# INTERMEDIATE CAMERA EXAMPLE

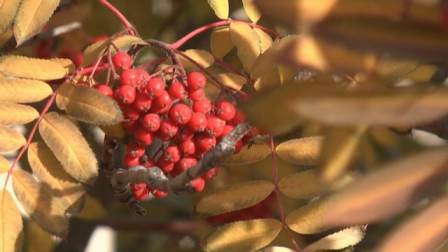0:06 Okay, this is Rob Prince demonstrating the intermediate camera assignment. This is part one, the shot with a shallow depth of field.
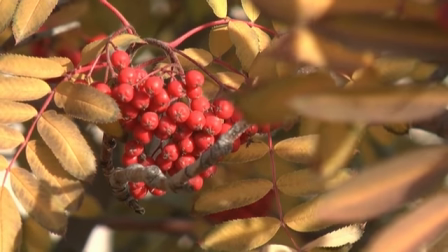0:14 And so I've picked something pretty dense, so there's objects in front of it and behind it, so it's obvious that only a small portion of the shot is out of focus.
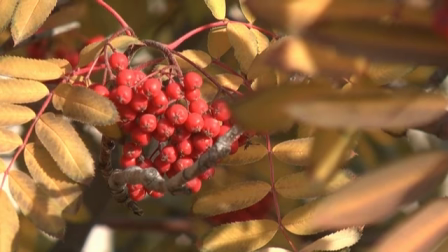0:22 Obviously focus is very important on this shot, getting it just right, so I've used focus assist to
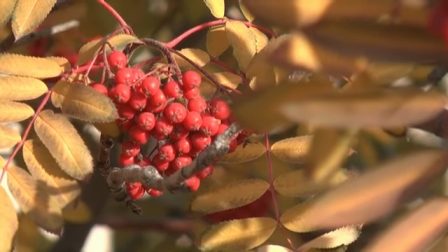0:28 make sure that it's in focus as much as I possibly can.
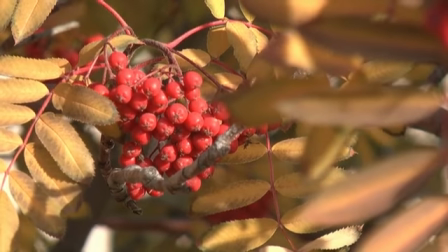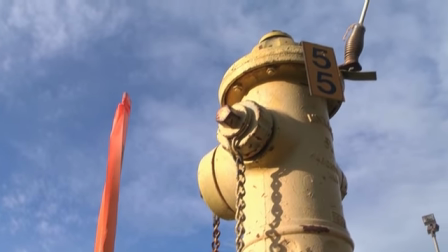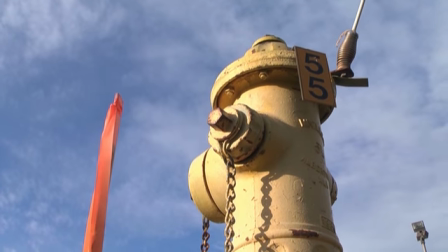0:44 Okay, now I'm demonstrating part two, making an object look very powerful. This is fire hydrant.
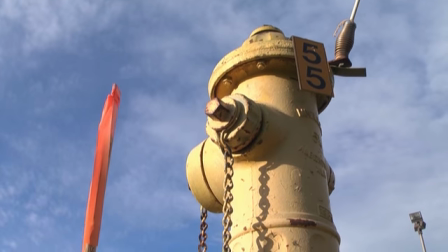0:50 I had to take the camera off the tripod so I can get it down as far as possible to make it look really big.
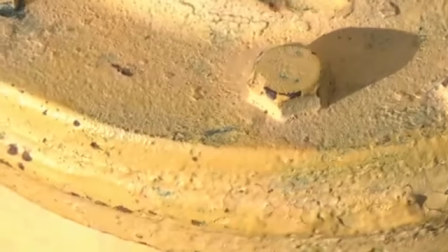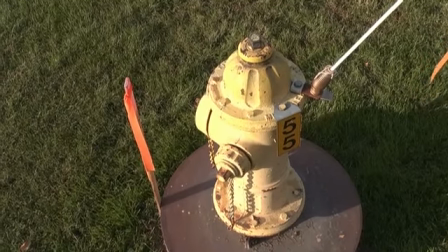1:06 And now I'm shooting the same object from above to make it look weak. On these last two shots, focus is tricky.
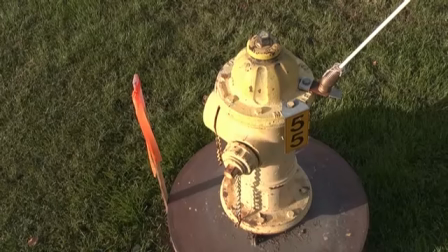1:12 So I zoomed in, hit autofocus, and then pushed it again to lock it in manual focus and zoomed out,
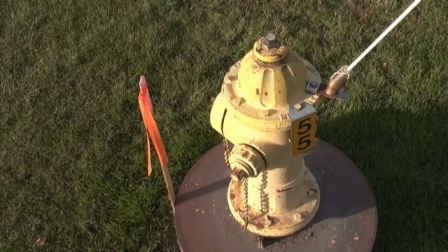1:19 because it's hard for me to get a good look at focus the way the camera
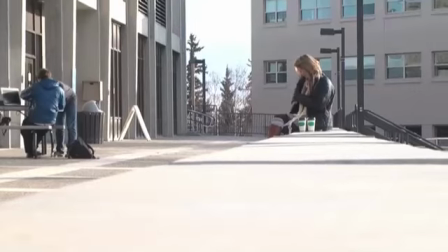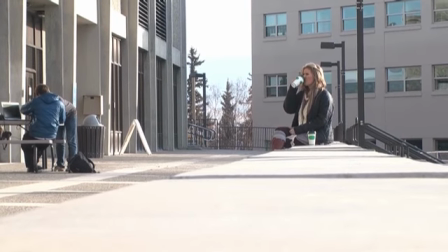1:33 is positioned. Okay, here I'm demonstrating leading lines with my very helpful assistant, Cricket here,
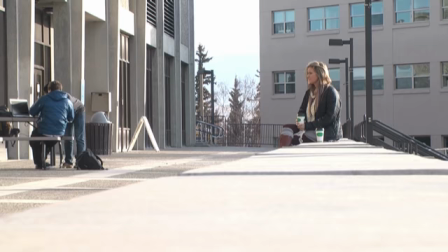1:42 showing how the lines of the bench are leading your eye to her. You really don't have much choice.
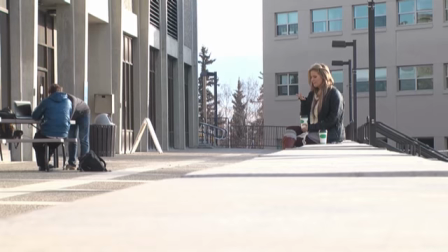1:47 I've also lined her up on the cross between the horizontal third and the vertical third.
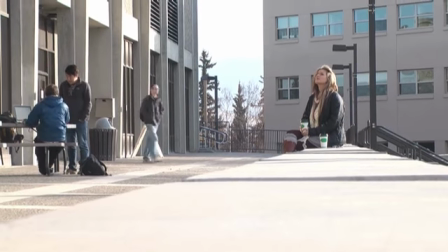1:53 And I got the camera right on the bench.
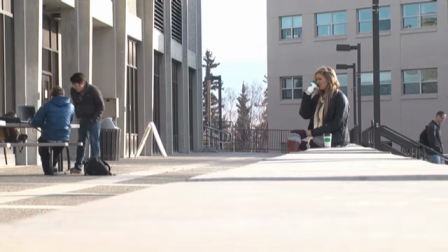1:57 So the idea here is it's pretty hard not to focus right on her.
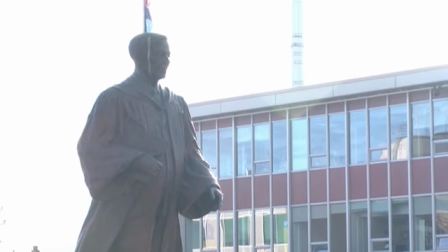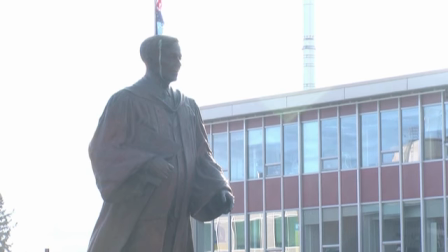2:15 Alright, demonstrating here a dimensional merger. We have a statue of Mr. Bennell here. Exposure is tough right now because it's really bright. We have a flagpole growing out of the top of his head. It looks very unattractive.
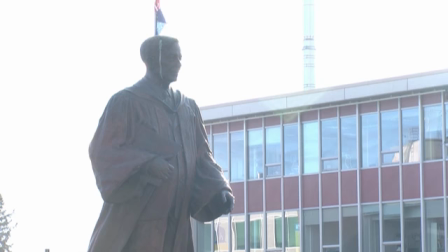2:34 So this is a dimensional merger.
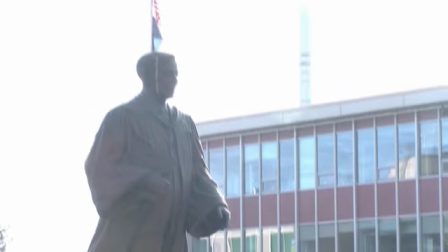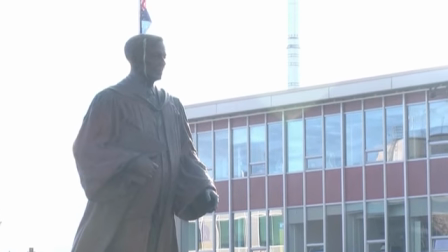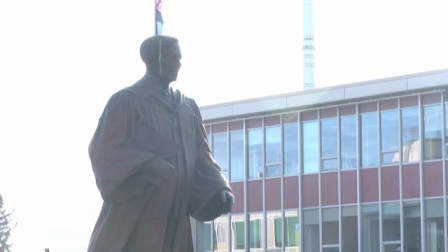2:47 Alright, demonstrating here a dimensional merger. We have a statue of Mr. Bennell here. Exposure is tough right now because it's really bright. We have a flagpole growing out of the top of his head. It looks very unattractive.
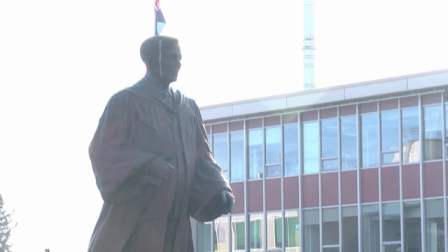3:06 So this is a dimensional merger.
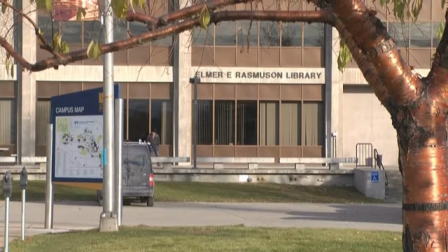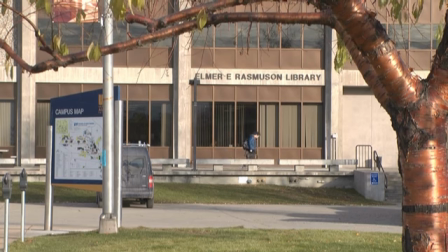3:17 Now I'm demonstrating framing using this tree and limb to frame out the top and right side of the shot in an effort to direct you into the library. Got a little bit of framing with this light pole that's on the left side as well,
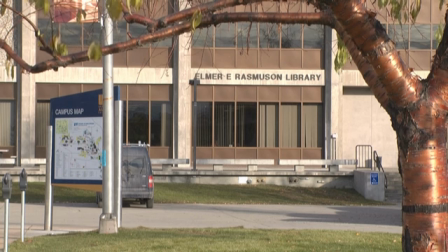3:33 but just trying to demonstrate here how the tree kind of directs your eye away from the edges of the frame and toward the center.
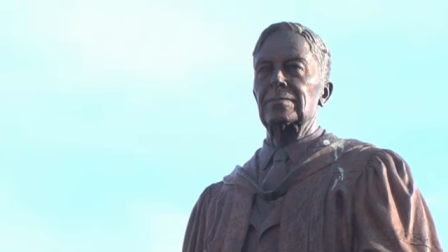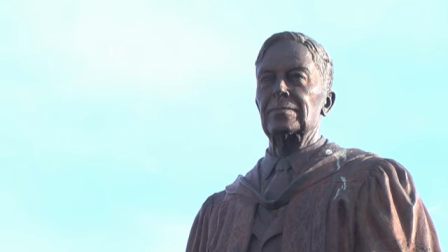3:47 Back again with my friend Charles Bennell on this very bright day. The camera is struggling with the contrast on this shot, but this is demonstrating the rule of thirds. So I have his eyes 1/3 of the way down the screen, and also essentially 1/3 of the way horizontal.
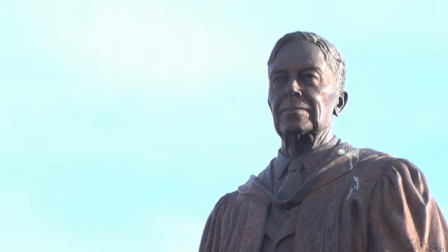4:02 We might be able to go a little bit more over that way. So I'm intersecting his eyes on the, putting his eyes in the intersection between the vertical third and the horizontal third.